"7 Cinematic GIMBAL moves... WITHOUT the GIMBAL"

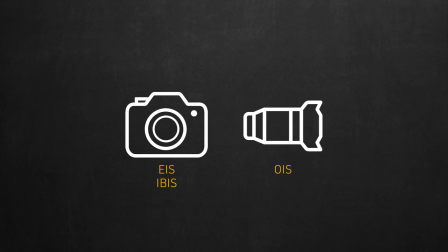[4:02]
This way, you'll eliminate all those micro jitters, and you'll be ready for the next level of stabilization, which fully depends on your technique.
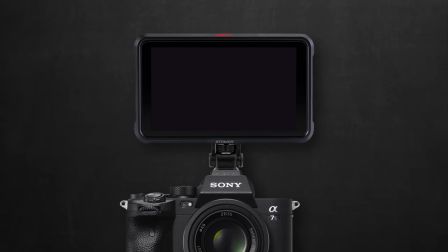[4:10]
Last but not least, I used an external monitor, which will come handy in a couple of moves I'll be showing you shortly.
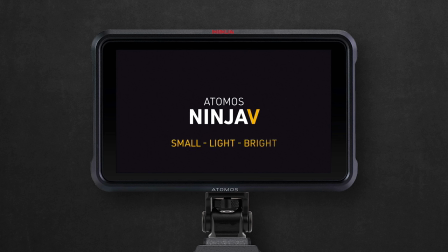[4:16]
I personally used the Atomos Ninja 5. It's small, relatively light, and bright enough for outdoors, but you can use whichever monitor you're happy with as long as it's not too heavy. It's a good time to talk about technique while watching the first basic gimbal move, the follow.
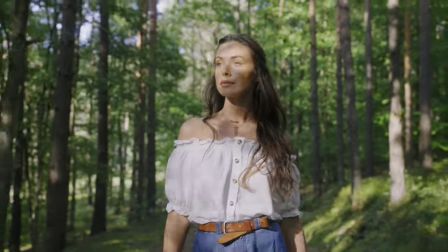[4:30]
Probably the most common camera movement, it's used to, obviously, follow your subject and their actions.
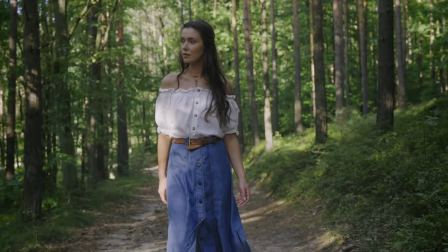[4:35]
Like here, for example, where I established the relationship between our awesome model Magdalena and the environment that's surrounding her.
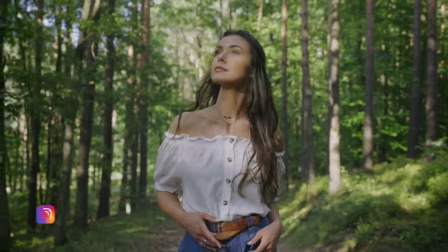[4:42]
As you can see, the follow move can have many angles, frames, and even directions.
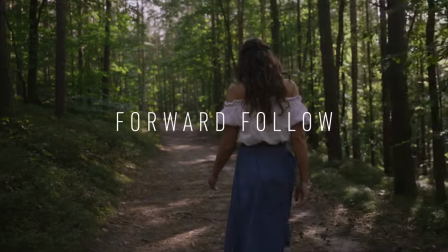[4:47]
Let's start with a forward follow. In this one, you're simply following your subject from behind and walking at the same speed and forward direction.
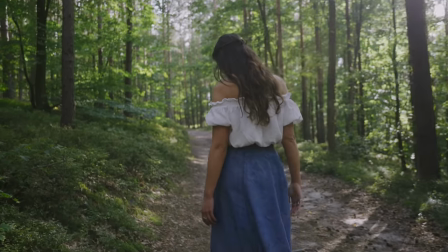[4:54]
Ideally, pick a medium wide shot with the lens set between 24 and 35 millimeter.
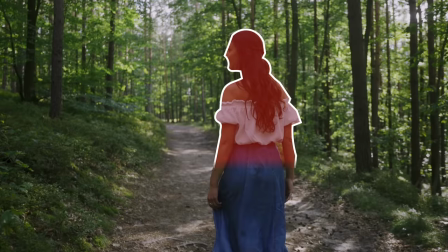[4:59]
capture it in a bit of a low angle to establish that relationship between her, the path she's following, and the environment she's surrounded by.
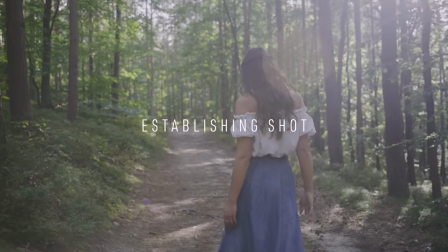[5:07]
Since you can't really see her face, this shot can become an establishing shot that focuses more on the environment before revealing your subject,
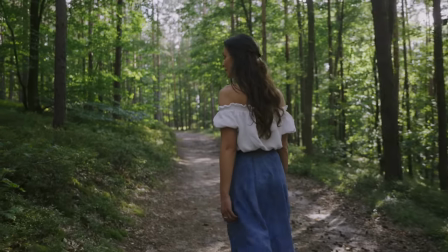[5:14]
basically adding a bit of a suspense to the scene. Now on how this was shot.
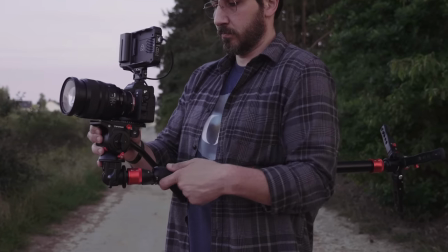[5:18]
First, tilt your monopod head to almost 90 degrees using the tilt adapter I told you about earlier.
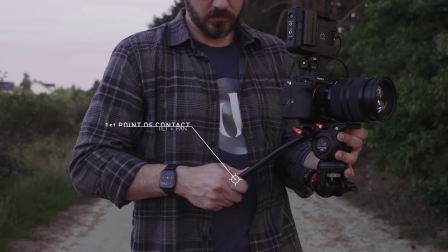[5:24]
Tighten it in position. Your right hand will hold the fluid head's arm as first point of contact that will also control the tilt and pan movements,
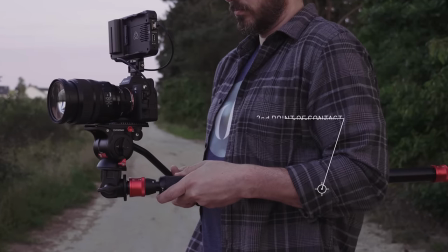[5:32]
and secure the monopod along and under your left forearm as a second point or area of contact.
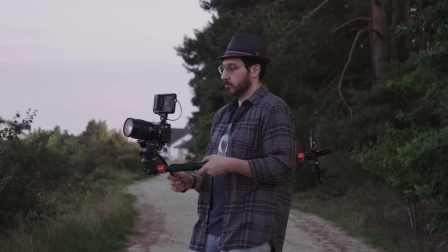[5:37]
Now you can adjust its position and have freedom of movement while keeping it pretty stable in all angles.
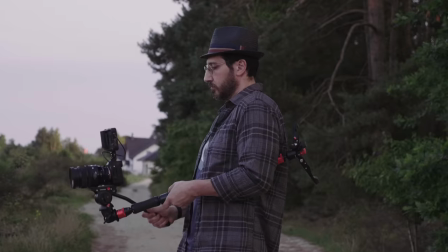[5:42]
With that setup, I steadily followed her from the back,
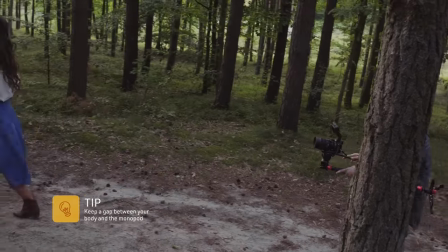[5:45]
keeping a bit of a gap between my body and the monopod to let my left shoulder dampen any shakiness in my body as I walk on such rough grounds.
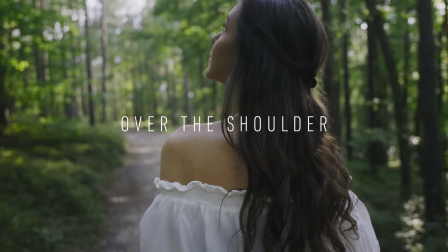[5:53]
Another framing is the over the shoulder. Here's a medium close frame and a medium frame.
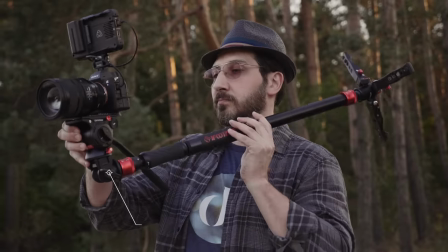[5:57]
The technique is very similar. You tilt the monopod by 90 degrees, but this time you put it over your shoulder as a first point of contact, just like a shoulder rig.
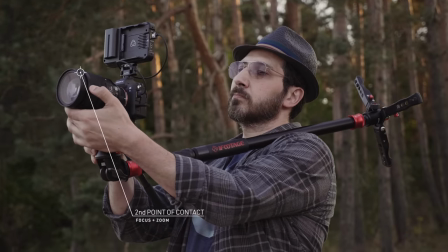[6:06]
Now your left hand is free for manual zooming or focusing if needed, and acts as a second point of contact.
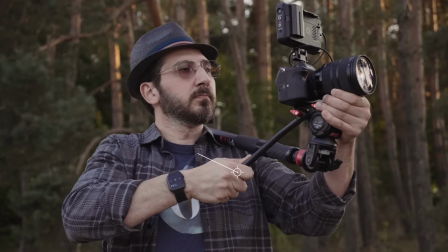[6:12]
Your right hand again will handle the fluid head's arm as a third point of contact, and for panning and tilting movement of course.
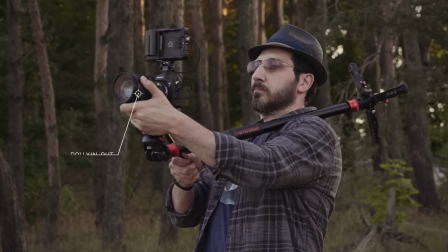[6:18]
Unlike a shoulder rig, this setup allows you a subtle dolly in and out by sliding the rig over your shoulder.
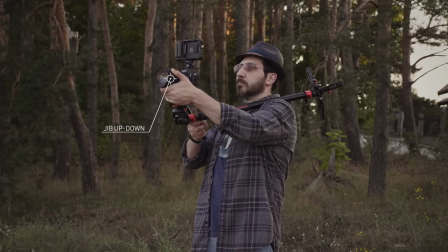[6:24]
You can also jib up and down for slightly higher or lower angles. And if your setup is light enough, then you won't really need any counterweight behind your shoulder.
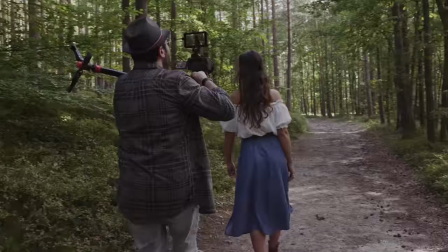[6:32]
Now all you need to do is to follow your talent and be as steady as you can.
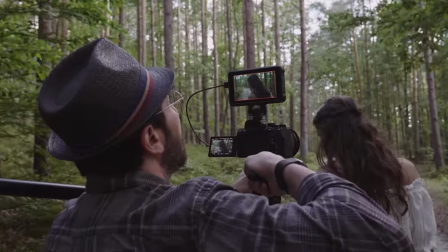[6:36]
What I actually like about this technique over gimbals is how you get this organic handheld yet very smooth movements.
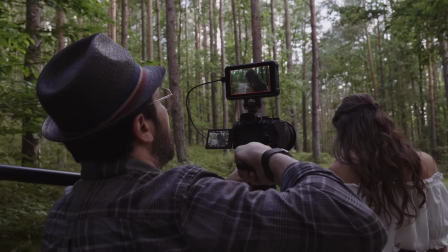[6:43]
It gives the shot a bit of life, rather than the super stabilized gimbal shots that feel a little bit more synthetic to me.
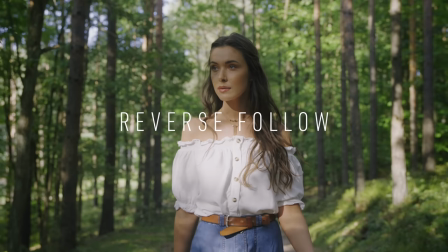[6:49]
Now using those techniques, you can do the reverse follow, which is the same in everything, but you'll just be moving backwards while facing the talent.
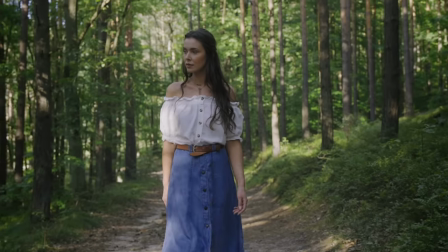[6:56]
This kind of shot is perfect to reveal your talent or subject right after the previous establishing shots I showed you.
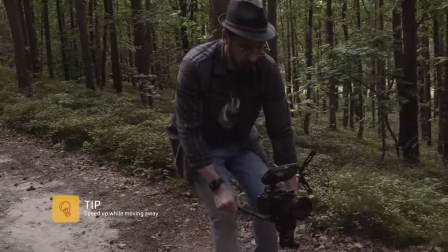[7:03]
Also a great tip, when I shot at a lower and wider angle, notice how I was speeding up away from her to reveal more of the background.
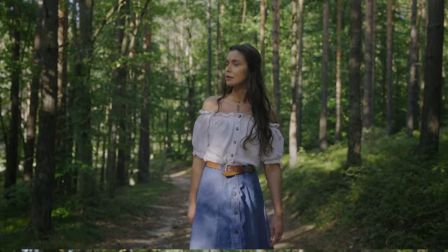[7:10]
It's good when you want her to feel more immersed in that environment. Here's another version of the follow move, the arc follow.
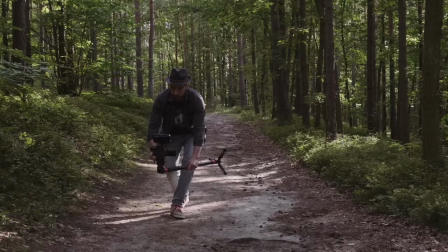[7:18]
It's a rather more dynamic version where instead of moving forward or backwards in a straight line,
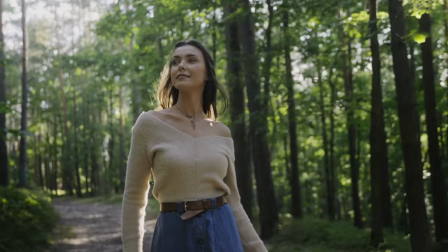[7:23]
you'll move diagonally while keeping the camera fixed on the subject, which will give you this arc-like move.
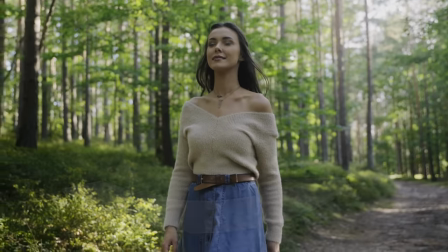[7:28]
The beauty of this version is the exaggerated parallax effect between your talent and the background,
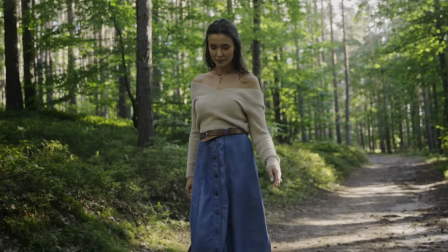[7:33]
which works perfect if you need to reveal more of the environment around her in a more dynamic way.
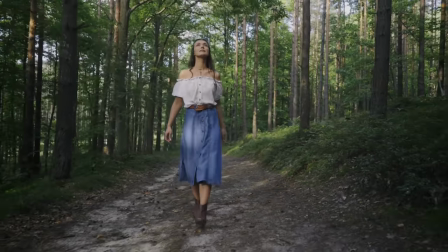[7:38]
It's ideally used between medium and wide shots.
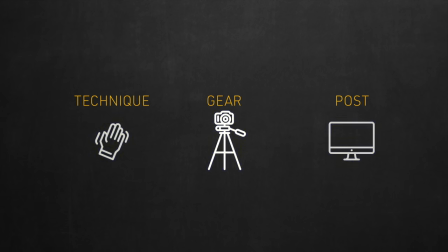[7:41]
Before moving on to the next moves, I want to mention the third factor of getting stabilized shots, which is post-stabilization.
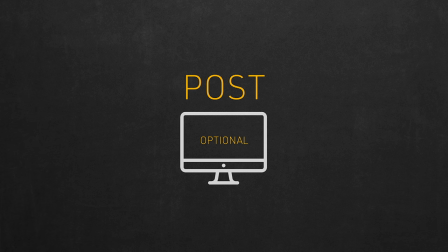[7:47]
And remember, this is optional. It all depends on your performance and how shaky your hands were, or even how much coffee you had in the morning. Let me show you how this footage looked right out of the camera.
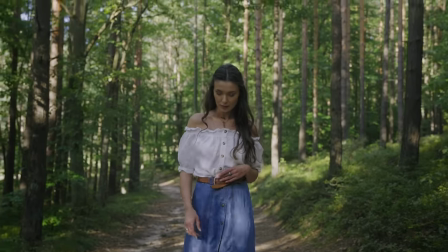[7:58]
You can still see how there's still some handheld feeling to it, and it can get bumpy at some point because of the rough terrain.
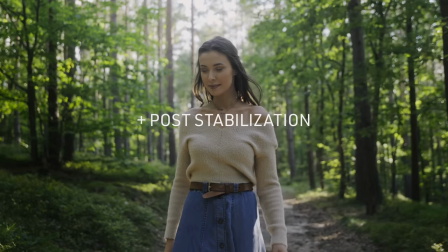[8:05]
So that's when you can add post-stabilization to dial it down to your liking. And here's how they look side by side.